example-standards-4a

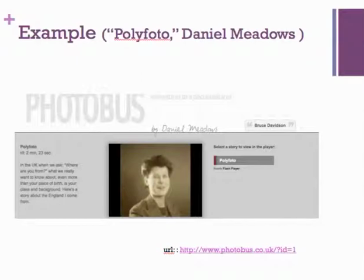0s
So welcome then again to Writing with New Media, an introduction to multimodal composing. I'm once again Shannon Carter, and I've asked you to look at two different videos. One this polyphoto essay, It's Just Two Minutes, and then this example to digital storytelling.
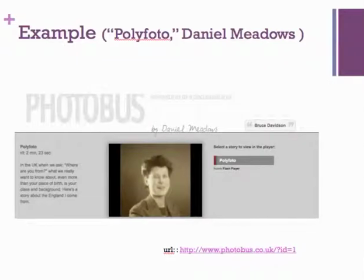19s
In this example then, I was hoping that you guys would look at the seven elements of digital storytelling and see,
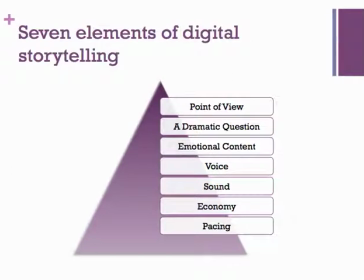26s
in terms of the story that's offered here, how that story meets these elements, these standards. Does it offer a point of view? Does it offer a suggested dramatic question?
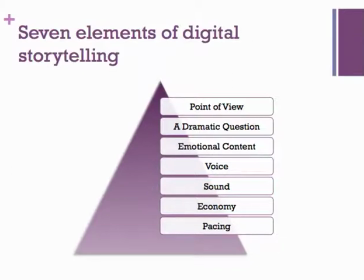40s
Where's the emotional content? What about the voice, the sound, the economy and pacing that we discussed earlier?
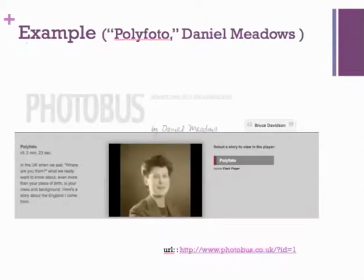47s
I'd like to suggest that, of course, we have a point of view. The point of view is the point of view of the sun.
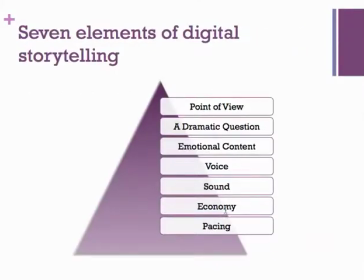53s
But the economy, I think, is the thing that is really most interesting about this. That the author here uses the idea of these poly photos,
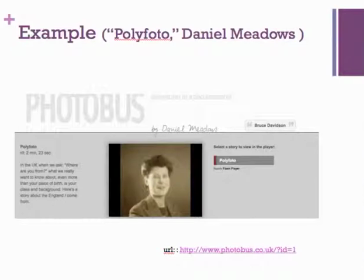64s
these photos that exist side-by-side on sheets, as both a study in kind of economy and as a study of family. What role did this image have?
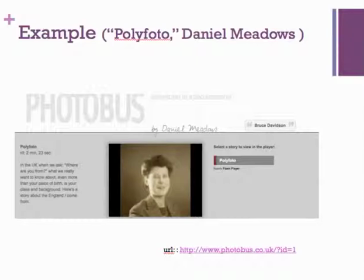76s
He certainly draws our attention to the fact that these images would have been taken right at the war and that his mother thought it was frivolous that his father took that picture. We know something from just this sheet of images about the loss of his father.
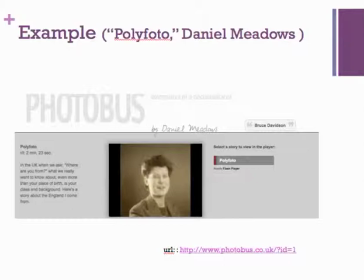92s
And I want to look at some of the ways that he tells this story visually that I think really attend to
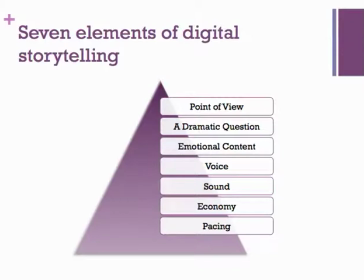101s
point of view and the layer of the dramatic question offer emotional content certainly offers the voice and the pacing. So let's take a look together at those elements.
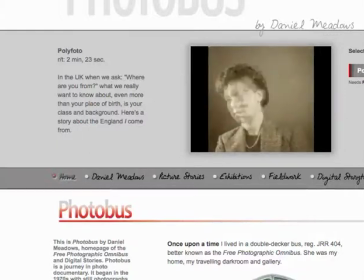113s
Notice how he works to bring this storytelling effort forward. He shows us these images side by side, bringing them together so we actually see her moving. We see them back to back and so he shows us not only
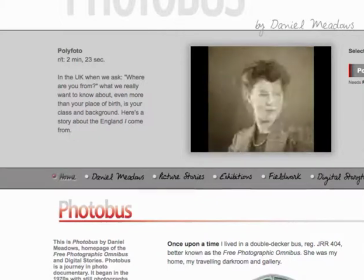133s
what's possible but we can see her working.
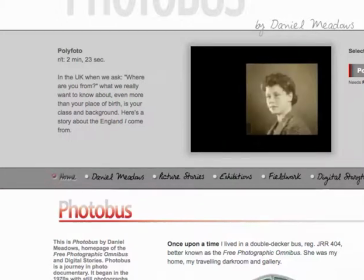141s
He quotes her and tells us where the pictures go and that we've forgotten about the pictures and he draws us into the context.
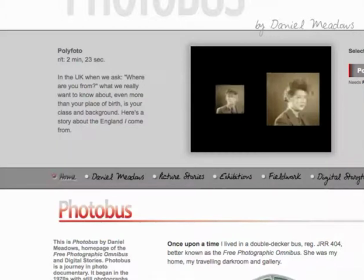151s
Then his father joins the picture and we learn about how they met and he introduces them through these pictures, likewise drawing our attention to the time at which these images were taken. And we know something about who she was.
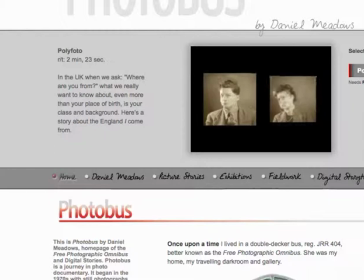169s
The blitz is on. She had been evacuated, and then she disappears because she's gone.
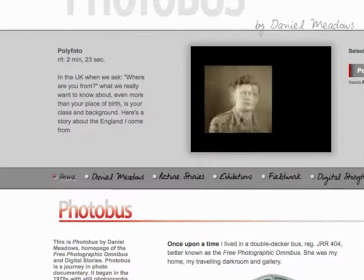179s
Dad goes to the war. We learn about their separation, Dad takes the story,
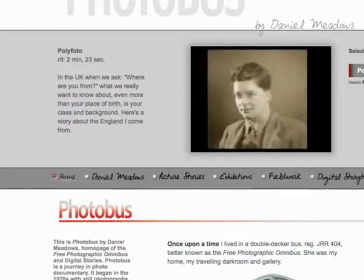186s
and then we learn that it's the 1950s and his mother had multiple sclerosis. And we can see, look, the merging of the two,
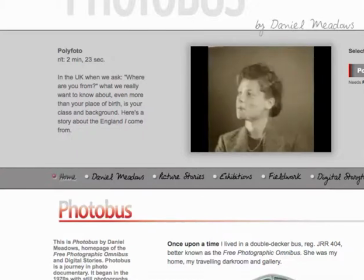199s
and we learn something about the way image life took her away. We hear her listening to recordings and we hear her... we
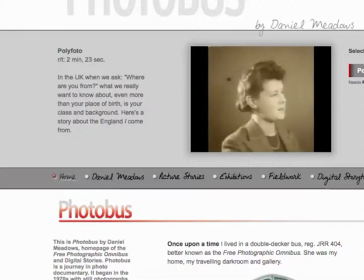215s
hear something about her funeral after we hear something about her reading Shakespeare and listening to records. And then the audio, the voice, the power of voice,
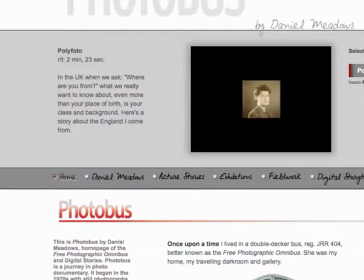228s
it's his own voice that does the soundtrack. Him as a child when he would have known his mother and then his mother disappears. We have very little archival options here. I mean, very little is available for him to tell this story.